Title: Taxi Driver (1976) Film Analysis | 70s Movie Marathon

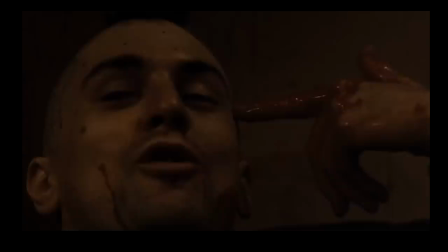This is a great piece of acting. His exhausted, but somewhat relieved expression tells us about his cathartic outburst of destruction. Perhaps pointing the gun on himself reflects that he can now rest in death.
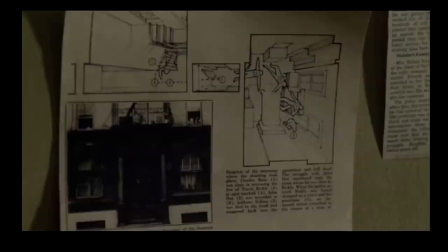Taxi Driver truly has one of the most intriguing film endings, with a news article regarding what he had done,
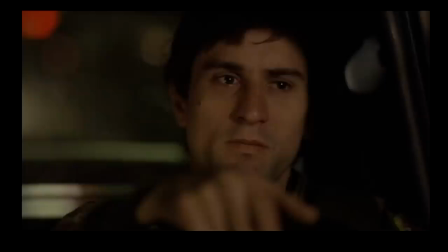his release and a note from Iris' parents thanking him for bringing their daughter back. Then we get the final scene, once more he is in the taxi.
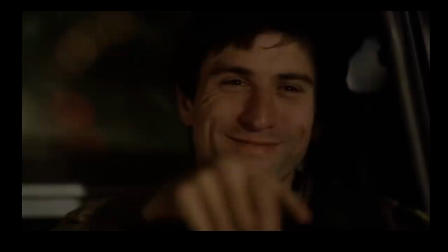And in enters Betsy, the woman he had wanted.
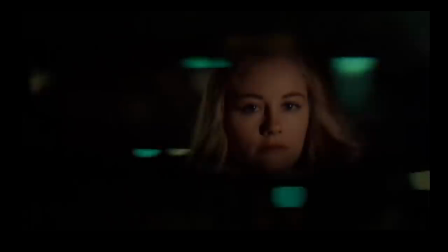In this moment it ties to the idea of the guy gets the girl convention, but Scorsese really plays with it.
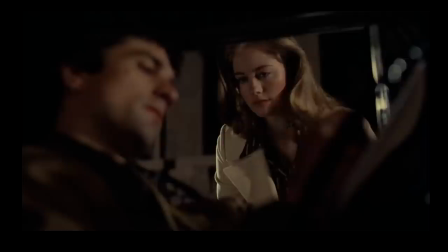He says hello to her, but he doesn't seem as interested anymore as he rejects her invitation to go to her apartment.
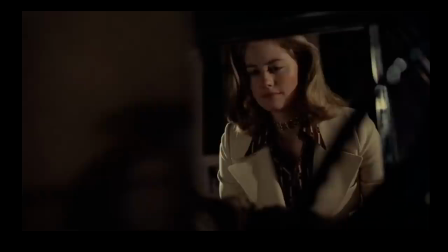This can be seen as Travis now having stability with himself. He has found peace.
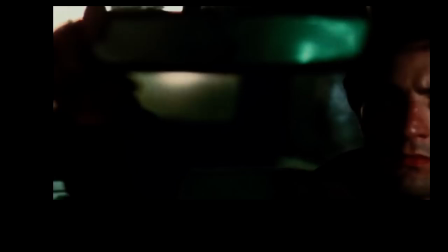And then in this end shot that I can never seem to get my head around has him give an intense stare into the rear view mirror as the soundtrack jingles.
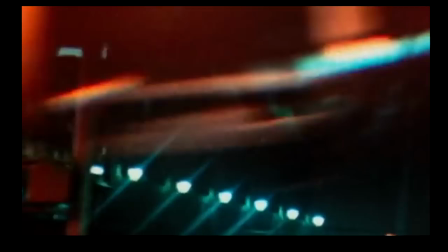Perhaps it is simpler than I think it is. Perhaps this is Travis just looking back at the past and driving onwards through the city.
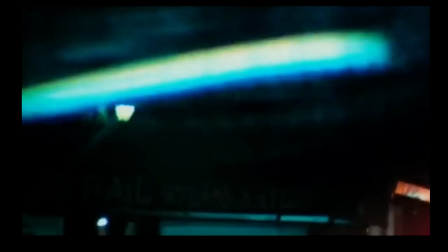Looking ahead. The film as a whole has a scream of consciousness flow.
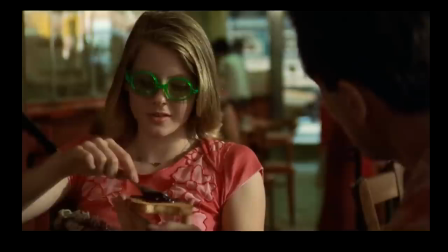There's no concern for act structures or real character arcs. Of course we see character development, but the film for the most part is like a disjointed dream.
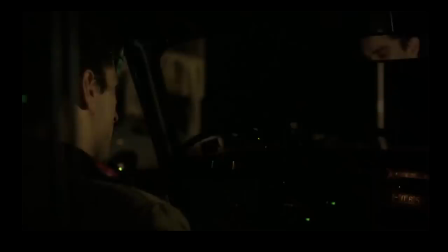The cinematography, performances, careful direction and music all make this happen, which is why Taxi Driver is absolutely one of my favourite films.
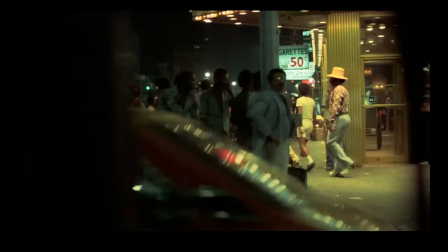Thank you everyone for listening to my analysis of Taxi Driver and it was a real pleasure to finally get talking about it in depth.
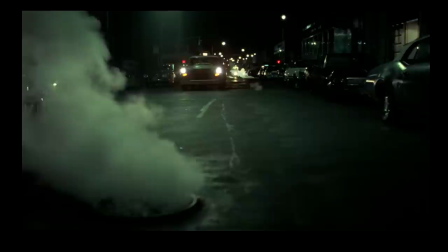As you can see it's just such a magical and intriguing film and every time I watch it I guess come to some other conclusion and I still have that feeling of just getting lost in the film.
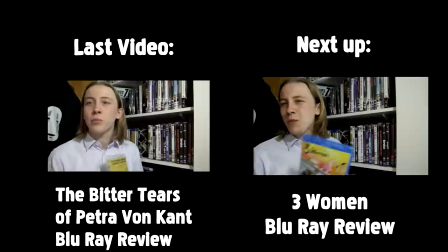I would love to see what you think of my analysis and I would like to see what you see in the film. Thanks again everybody for stopping by in the 70s marathon and stay tuned for the next videos.